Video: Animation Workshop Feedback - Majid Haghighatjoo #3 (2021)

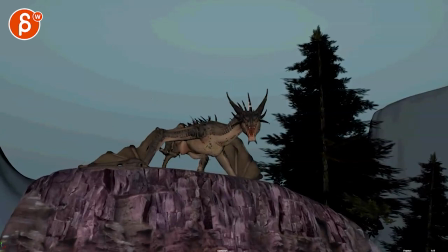a couple things hey i think i would ease into that a bit more so just that a bit slower then And you can have a perceived speed by opening the jaw there fast.
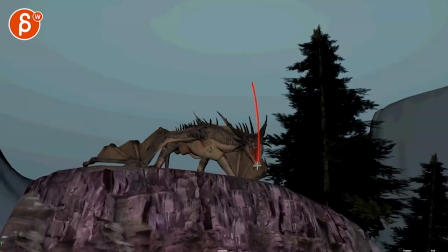But the overall head move down will be a bit slower. And watch out. It's really, really fast. And then suddenly really, really slow through there with a flat path.
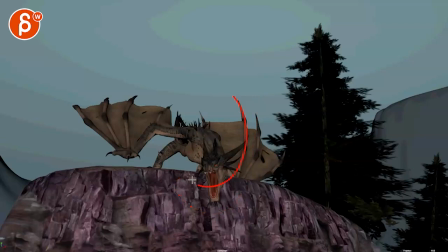So feeling a bit like this pathwise versus for where you can go not that low, but just smoothing out that arc. And then again, some complexities through there. It feels like that's just the head here. So maybe don't go as open. open so maybe only till here but with some variations
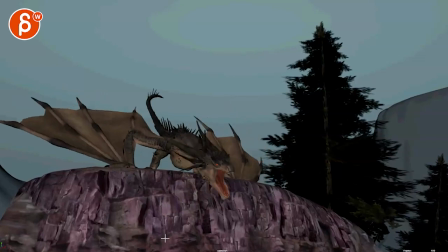and they got some sideways tilts and shakes and that I will probably lead a bit more with it sideways tilt in there versus leading with the chin and so that's making in that that head change turn here
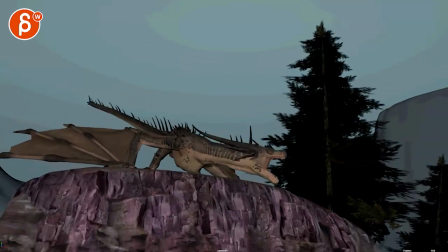that path a bit more interesting and here you can see how it's a bit too open it gets very straight here it's almost like there's a translate down with the jaw. I'm not sure. Actually, it's been a long time since I used that rig. I would almost cheat that rotation up here.
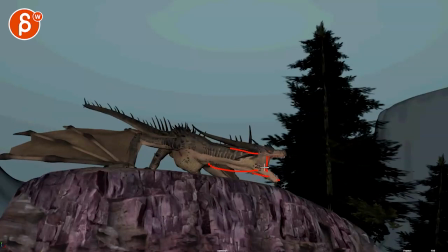So it doesn't feel like this big open two with a translate. I don't know if you have shape controls here. I know it's a membrane, but giving this maybe a bit more of a curvature will take away that blocky feel. And then watch out that up is a bit straight up and then stop again.
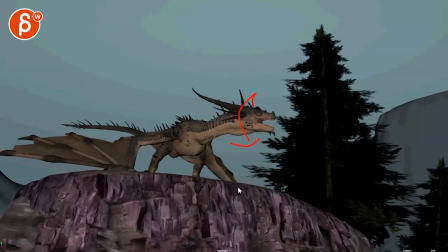It just mainly when you have moves like this, I would play a little bit more with side rotations in Y and in X or in whatever, in Z, whatever rotations you have in there.
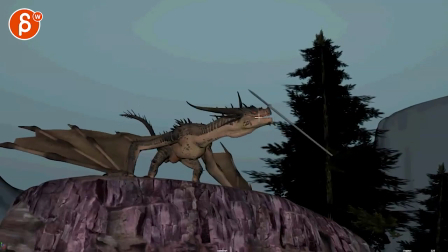And I feel like, again, when you have this here and it bounces off and this feeling super light, especially with the contrast of this being super light and this over there, I don't buy that.
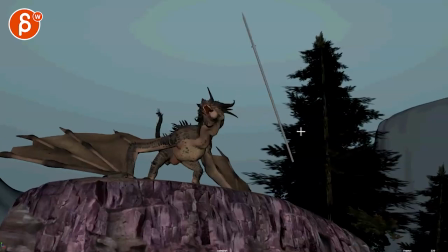The weight of this is going to hit the head and make it go this far, move over this far.
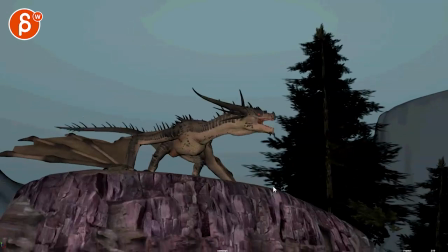Not quite buying that.
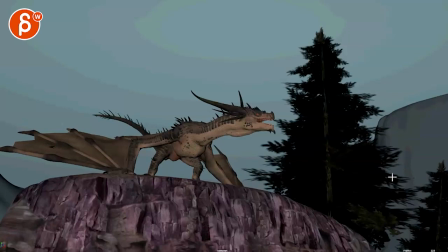I would reduce this by a lot, but still give this a bit more weight and then watch out pathwise really you're going here to here hold on let me get a bit of a onion skinning so you're down here and then up here and then suddenly low here then the impact it feels
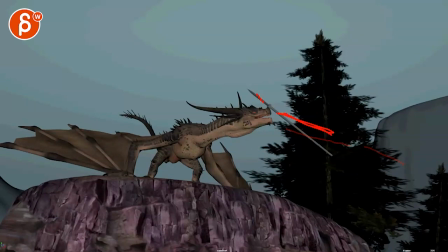like the next key would be here to really whoops to really get that path even that first one feels too low go higher here keep that one that one be a bit higher or globally i mean reduce
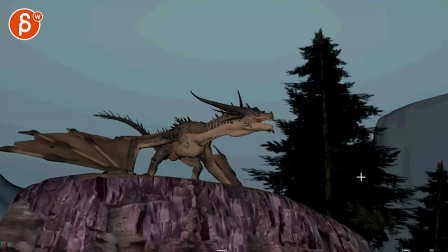everything down so that it hits here but just watch out for that path but yeah
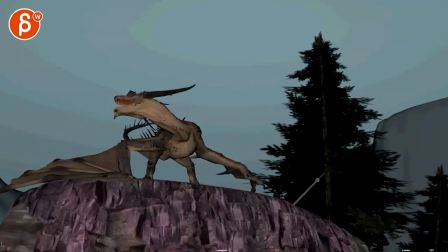not quite buying that this will be affecting the dragon that much and then we are a bit broken watch out you get rid of a pop in the shape through there right through
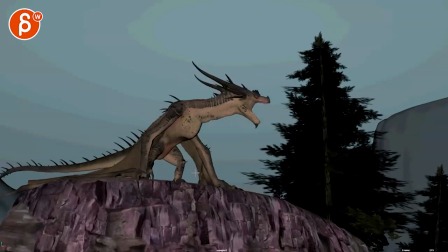there and that starts to feel a bit too broken gotta watch out for your overall body lines i'm still a
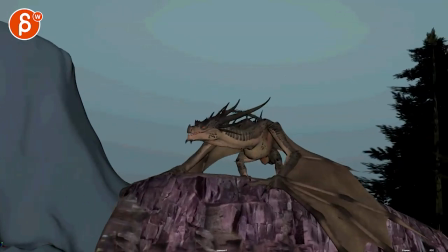massive fan of this though it's great and yeah the camera also the speed of all this just
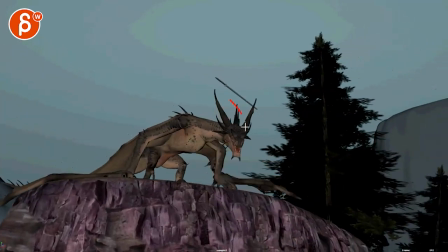kind of kills the weight give this a bit more frames in the turn but then delay
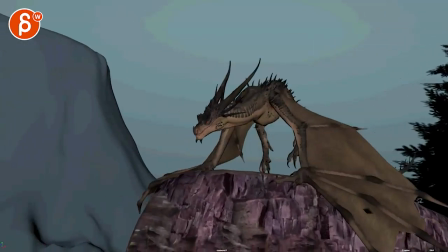the uh the camera still like that hop though that's cool it's more of a wyvern dragon as i believe as they use wings
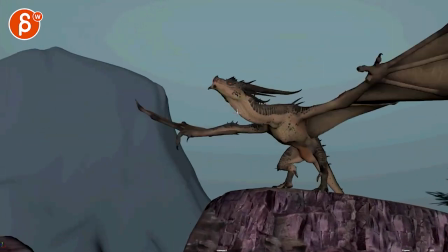and arms and then you got that what i said before that is a bit too much forward keep
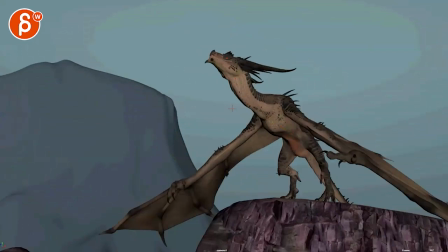that on that path and maybe a bit slowed down but this feels better in terms of how low it gets and then with the push off.
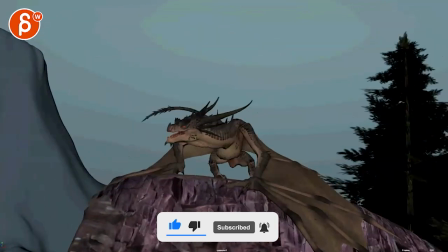That's interesting. I do kind of like that. I was going to say maybe curl this, but no, maybe that's kind of like a, because you haven't curled before and after.
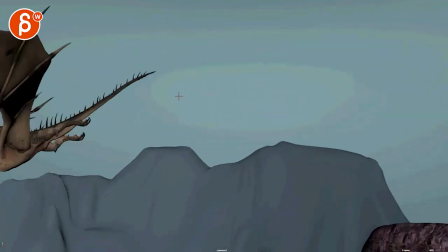I'll keep that. It's kind of cool. Yeah. And then, like I said, the sudden forward, a little bit of a hiccup there.
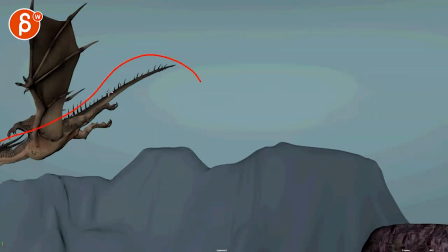And even that could be a tad slower, a couple of frames slower. And then watch out that sudden bump up there.
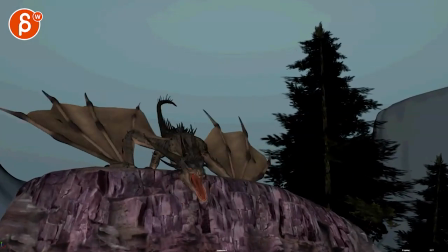And that is that. It's cool stuff though, little picky things here and there. Some general notes regarding just past stuff.
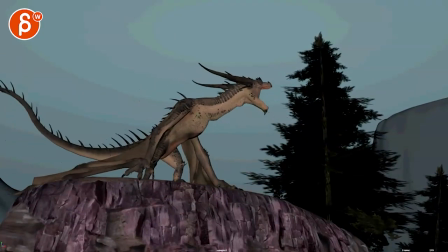And that's that, thanks.